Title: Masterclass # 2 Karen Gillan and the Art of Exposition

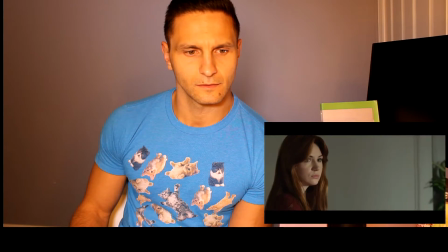to bulldoze, and to overpower.
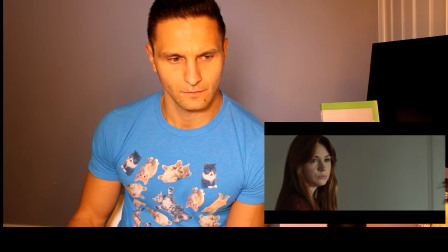So say the police reports. And her husband was shot to death by her own son.
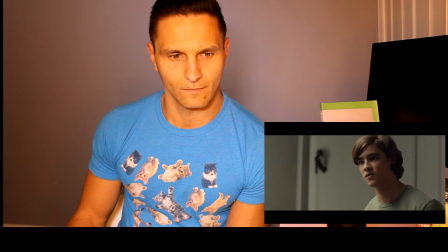Right in front of her daughter.
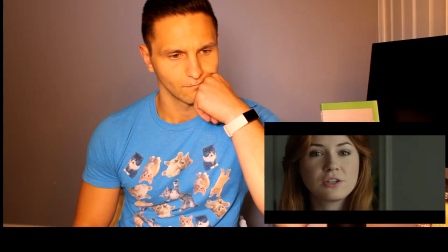I intend to prove that none of the people I've just described were responsible for their actions. Alan Russell was not a murderer who was a victim.
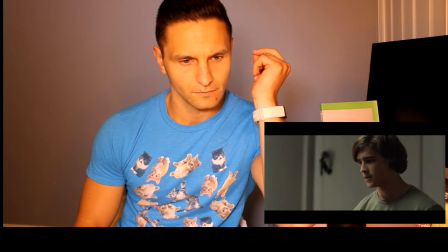One of many is a turned god. Victims of the supernatural force that resides in that mirror. So why don't we just end it right now and smash the goddamn thing?
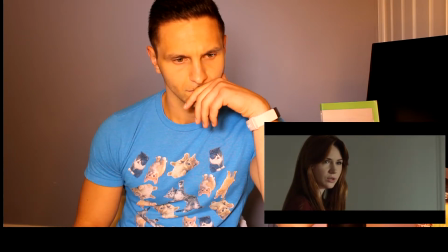You really don't remember, do you?
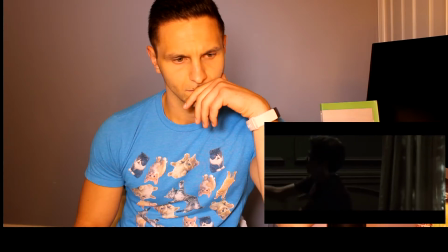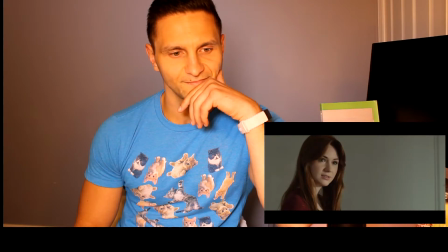Remember what? Please, smash it.
Very smart screenwriting right there.
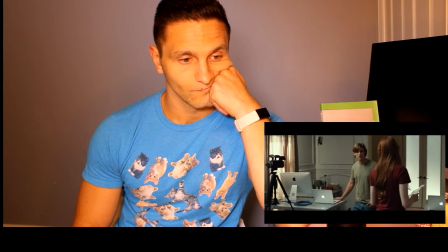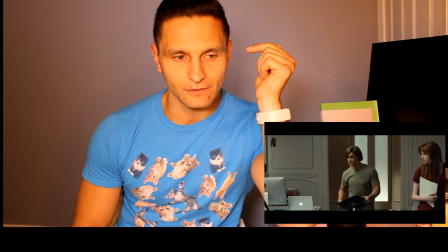She lets her face soften a little bit because she realizes that her tactics are getting to her brother.
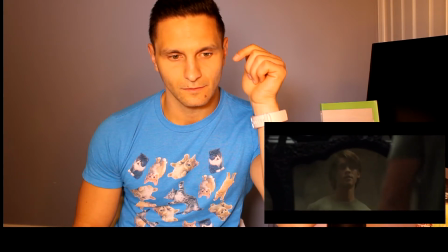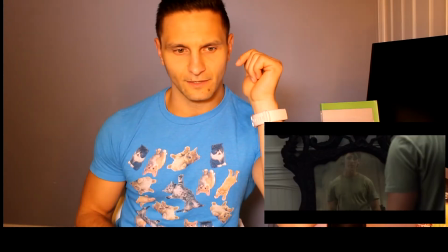But she's still pretty powerful physically compared to him in the scene. See how her eyes dart a little bit?
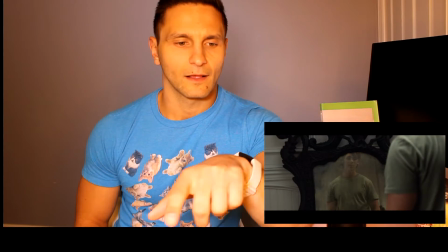That gives the clue to the audience that her brother just put down the bar stool.
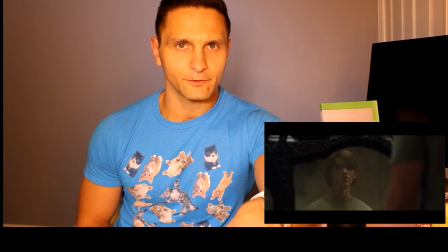and once that belief's taken root the mind changes his entire pattern of speech when looking into the mirror showing the audience that there's
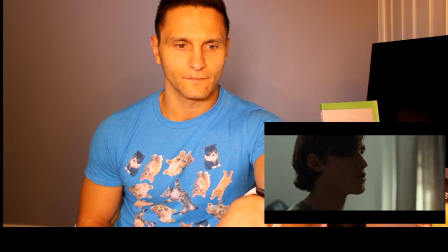some kind of hypnotic power how many thousands of records did you have to pour through to find 12 or 13 that support your case why did you put the stool
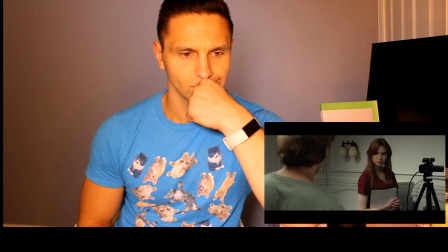down because
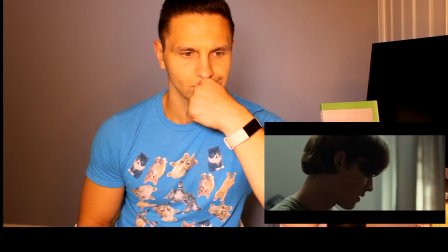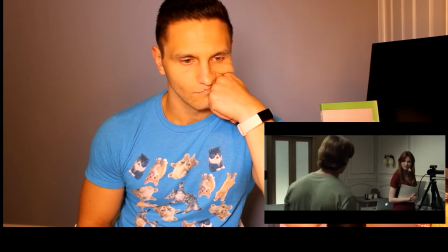i'm trying to have a conversation with you only one person i know i was ever documented
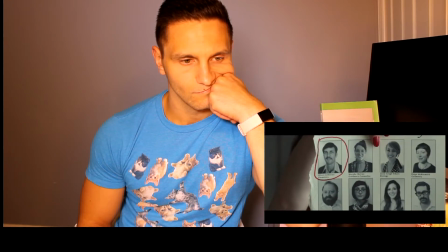trying to break the mirror oliver jeffries 1971 a teacher in manhattan's
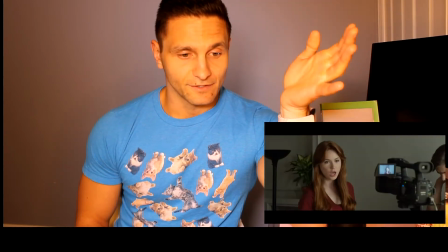As you can tell, it's clearly for exposition,
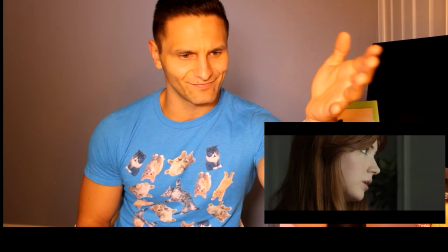because this death that she brings up is out of chronological order.
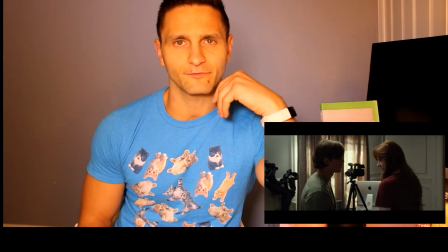Why would she skip it otherwise? A bit convenient for a much smarter film than most.
You know why I didn't smash the mirror, Kayleigh? Besides you getting fired or charged with destruction of property?
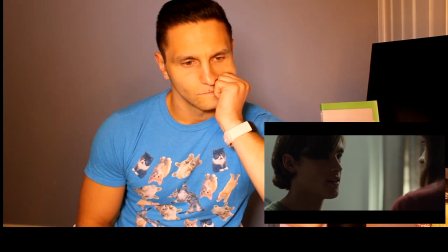It isn't mine to break. No one can break your delusion for you.
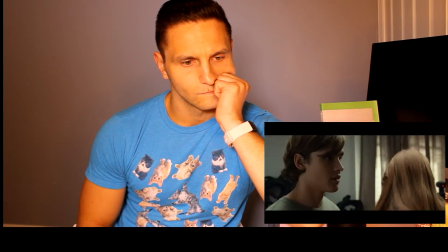You have to do it yourself. Which leads me to my final precaution. You're looking at a 20-pound Danforth anchor.
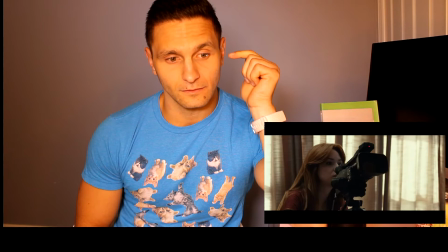Now her speech is even faster. When she's talking to her brother.
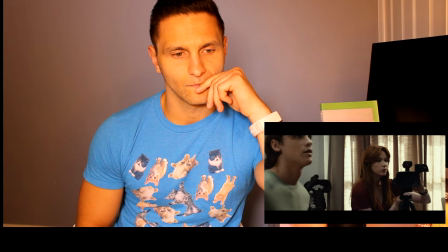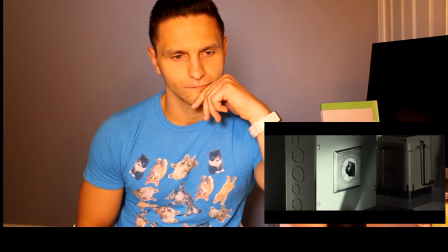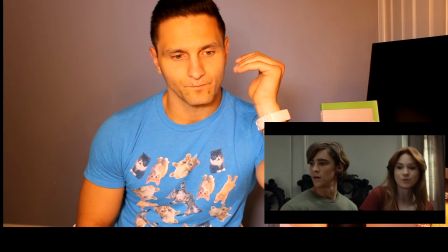She's shielding him. ...metaphorically protecting him.
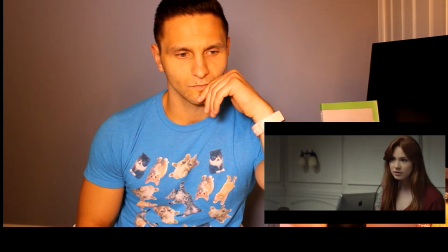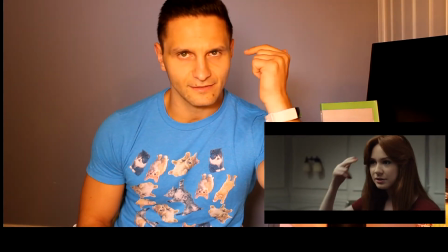You can tell in the small smiles that the character thinks she's winning this.
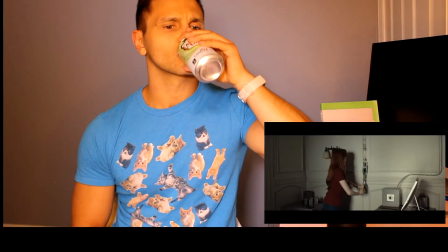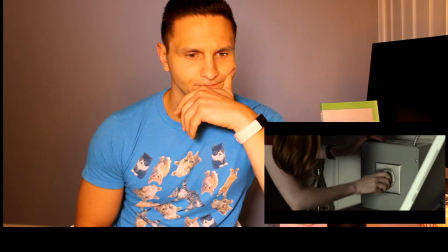And the whole scene was about convincing him that everything that she's put in makes them more powerful than the mirror. Hence, she had to be more powerful than him to keep him in the room. We're actually going to stop right there. Now, if I show you more of this scene, it gives away so much about the rest of the movie that I really don't want to keep going. But here's what I want you to think about and take from that.